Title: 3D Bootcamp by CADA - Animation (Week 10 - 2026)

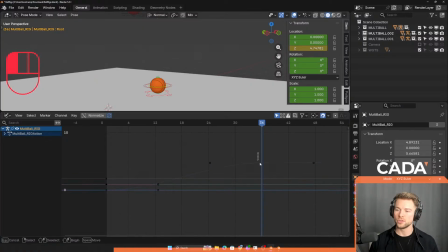All these lines are graphs. So the blue one here is our set translate. See, when I move it, it's the same as moving out here. Okay? So it's just a graphical overview of our keyframes.
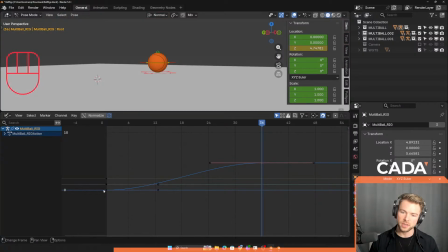So as you can see, the graph is going straight, then going more steep, and then it's going straight again, being flat. So what I want to do is I want to change these tangents here, the black
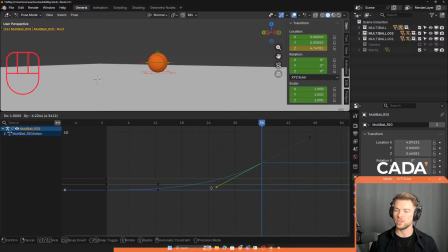ends of my keyframe, because that's going to change how it's going to be animated. And when you drop something, it's going to constantly accelerate up to a certain point, of course.
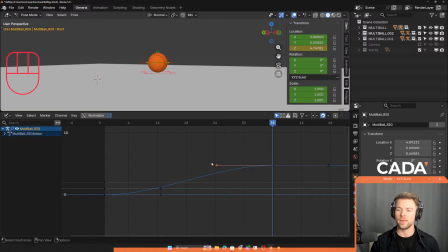At one point, you're just free falling depending on your weight. But in our case, since it's a short fall, it's going to be constantly accelerating. So the graph needs to look what is it? You know, like this.
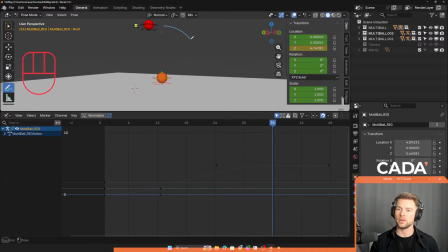It would drop, and then it's gonna be very, very, very steep at the end. So if you have a graph here, it should go, and then it should flatten out.
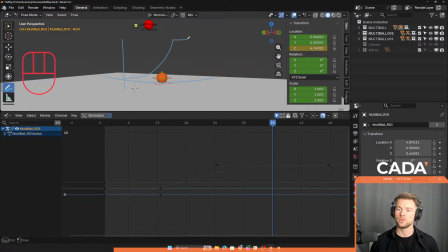Well, actually, when it hits the ground here, it should go straight and then fast and then slow down again. So something like this, just the other way, should be our graph editor.
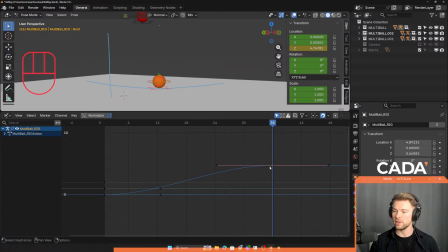Okay. So we click here in our graph editor, we select a little black tangent, and we grab it down so it looks something like this. And we're gonna have to test it. So I'm gonna move back to frame 1, click, let me see what I'm doing, click space.
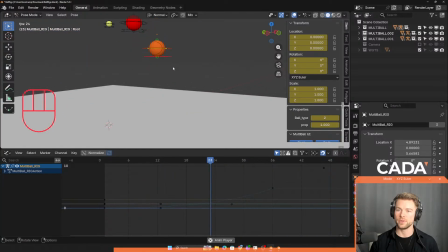So that's better. See, it's accelerating. The only problem now is it's taking too long. It doesn't take this long for it to fall down this. So we need to make the time shorter in which it falls in. That's super simple.
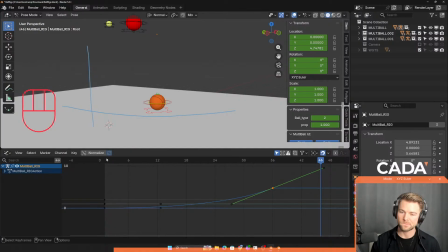You just click G here in our graph editor on the frame that we have made here in frame 36. G and X to log it along one axis. And let's just go to frame 24 in this first place. A lot better.
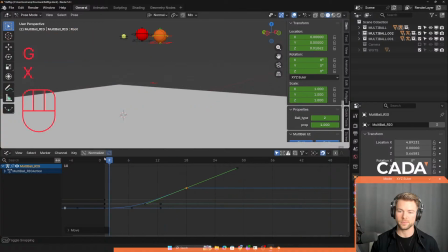What if we speed up to 18? That's even better. And if you now think it's going a bit too fast in the start here, you can change the other side of the graph. You can pull this guy a bit so it's falling slower in the start,
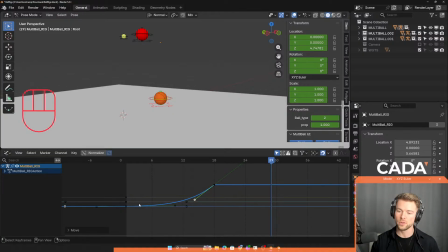and it's going even steeper. So I just manipulate the two tangents on both the first frame and the last frame. See, it's a blue line here going like this. And when I play it now, it's gonna be better.
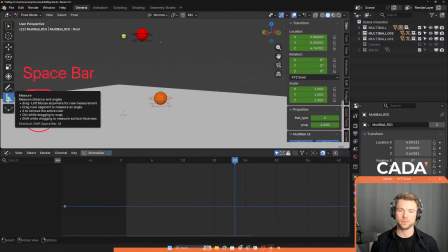Oh, why do I have these?
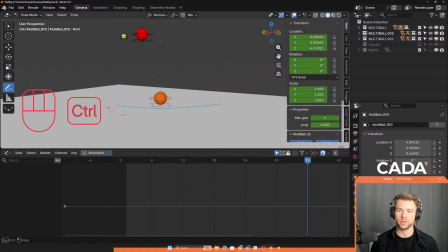Oh, there we go. Still had it's a bit too much now, so of course I have to tweak it again until I get my desired result.
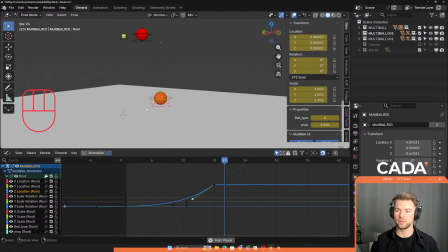I think that's pretty good. And you can keep playing around with this. You don't have to finish it now. You just need to get a decent start.